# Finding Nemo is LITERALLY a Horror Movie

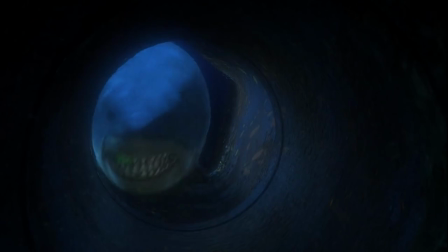Not only are a lot of the designs in this film terrifying But the fluidity and movement of the animation adds so much intensity to every
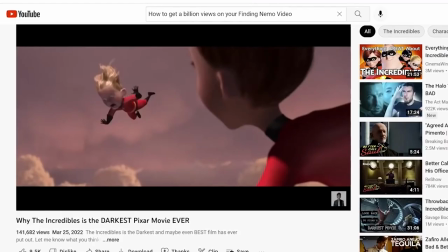scene like I said in my Incredibles video Which you should go check out Pixar used to be great at really making you feel the danger They put their
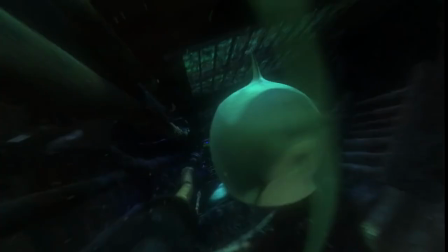characters in look at how fast and powerful Bruce's attacks are how lethal his bites look Marlin and Dory look like they
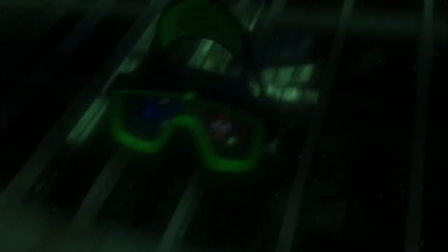escaped death by a millisecond every time Bruce snashes his jaws and look Bruce is cool and all But what more can I really say about him?
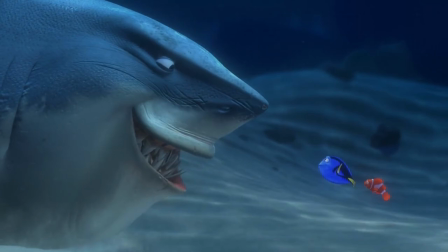He's a big scary shark I think you get the idea and thankfully Bruce is the only other jump scare fish in the movie Which means we can move on to part two. Oh wait Actually, there is one other scene I almost forgot to cover. There's a scene where Marlin and Dory enter this inky black abyss, where the only light is this tiny luminescent orb. They don't know what it is, but its glow is comforting and its movement is... Playful.
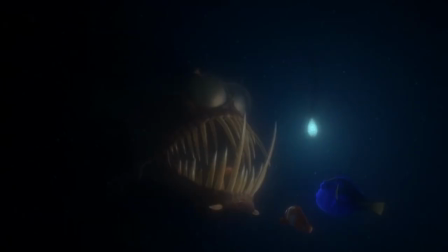They follow this dancing little orb before it illuminates... well... What do I even have to say about this scene?
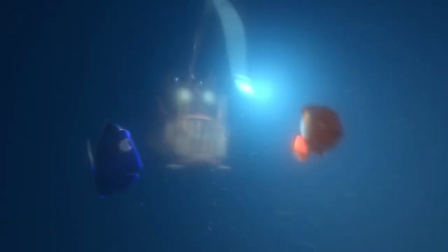Can I end the video now? Have I made my point? This one's literally a jump scare like the jump scariest part of the movie.
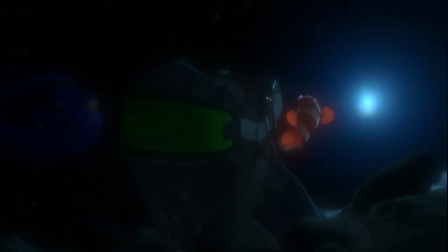Like what is this thing? I didn't need to know this existed and it like like oh god it It screams.
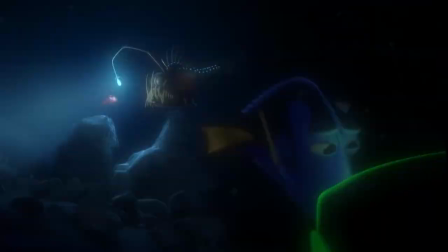Why does it scream? Yeah, okay screw this thing It's literally 80% teeth on top of that the fact that Marlon and Dory find this thing in a dark empty abyss only
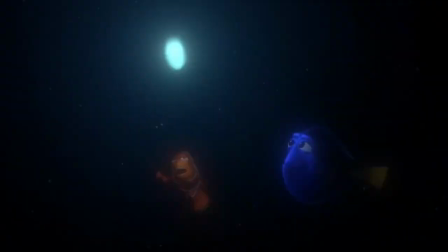adds to the horror Especially if you're a kid that's learning about the sea through this movie seconds after we enter this dark new environment, we're immediately introduced to the scariest thing I've ever seen in an animated film. What is this evil part of the ocean? What other nightmares are down here? Why can't this fish talk? Is there something about the abyss that makes fish go feral? This scene fills you with this feeling that you've entered a foreign, hostile territory. One where you have no control because you have no knowledge over it.
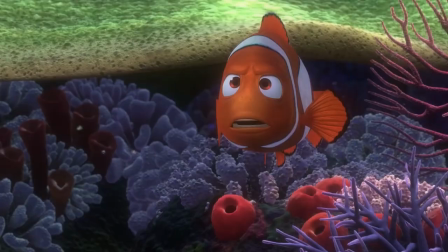And this isn't the first time the movie makes you feel this way. This isn't the first time the movie fills you with so much, so much, part two, dread.
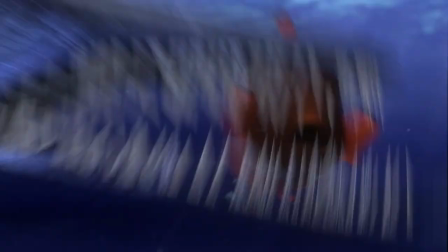This is what I was talking about earlier. If this movie just had jump scares in it, I could excuse it as being an overly intense children's movie.
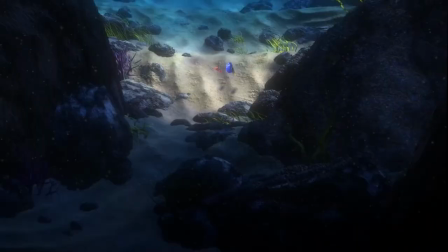But the majority of this film's tone is so ominous, so foreboding.
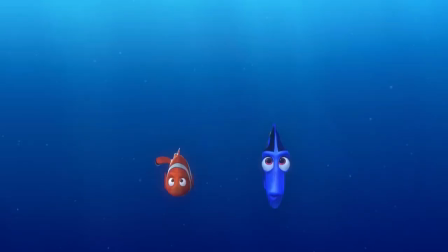The film often lingers on wide, quiet shots that highlight the vast emptiness of the ocean.
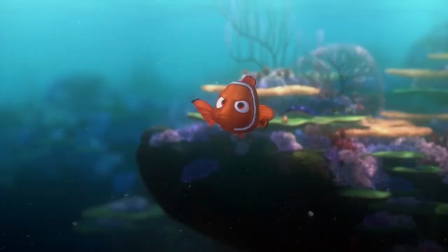Even the boat hanging ominously in the distance makes for such a tense visual.
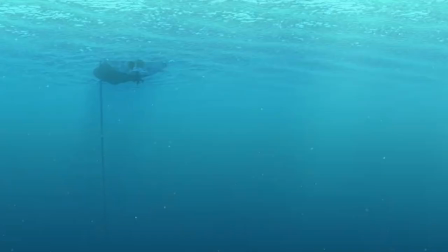This mysterious object just floating there. A single chain sinking deep into nothingness.
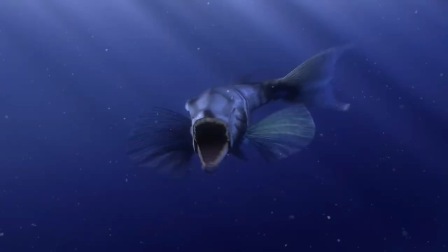A part of you shares Nemo's excited curiosity, but another part, the part that's seen the Barracuda, shares Marlon's trepidation.
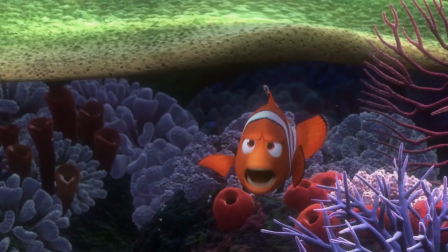The scene grows more and more tense as Marlon calls for Nemo to come back to the reef, and Nemo continues to disobey.
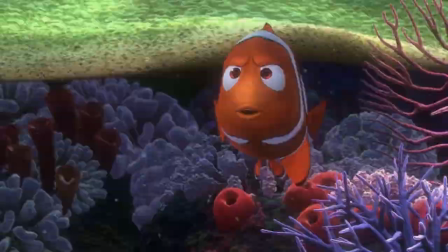Then the tension finally snaps when Nemo touches the boat and this nightmare appears.
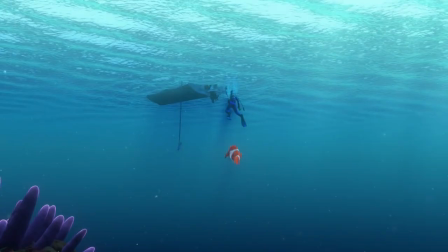Marlon gets flash bang, Nemo gets stolen, and the movie has just taught us our second lesson in fear.
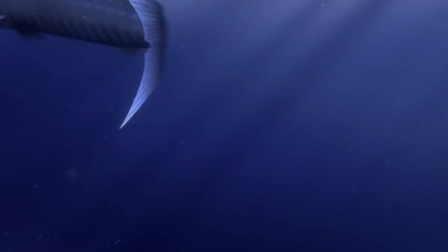If the Barracuda taught us to fear the ocean's monsters, the boat teaches us to fear its vastness.
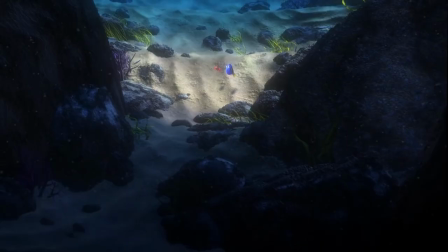And the whole movie is full of menacing set pieces like this. The minefield, the trench, the abyss, whatever this thing is.
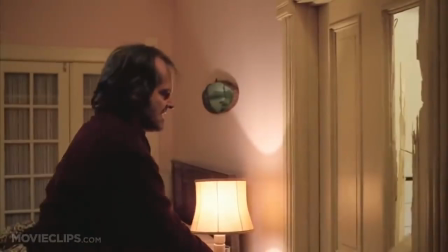And what makes this so genius is that while most horror movies prey on people's fear of enclosed spaces, this horror movie conditions you to fear wide open ones. This movie is constantly putting its characters in vast empty spaces before revealing that they aren't as empty as we thought.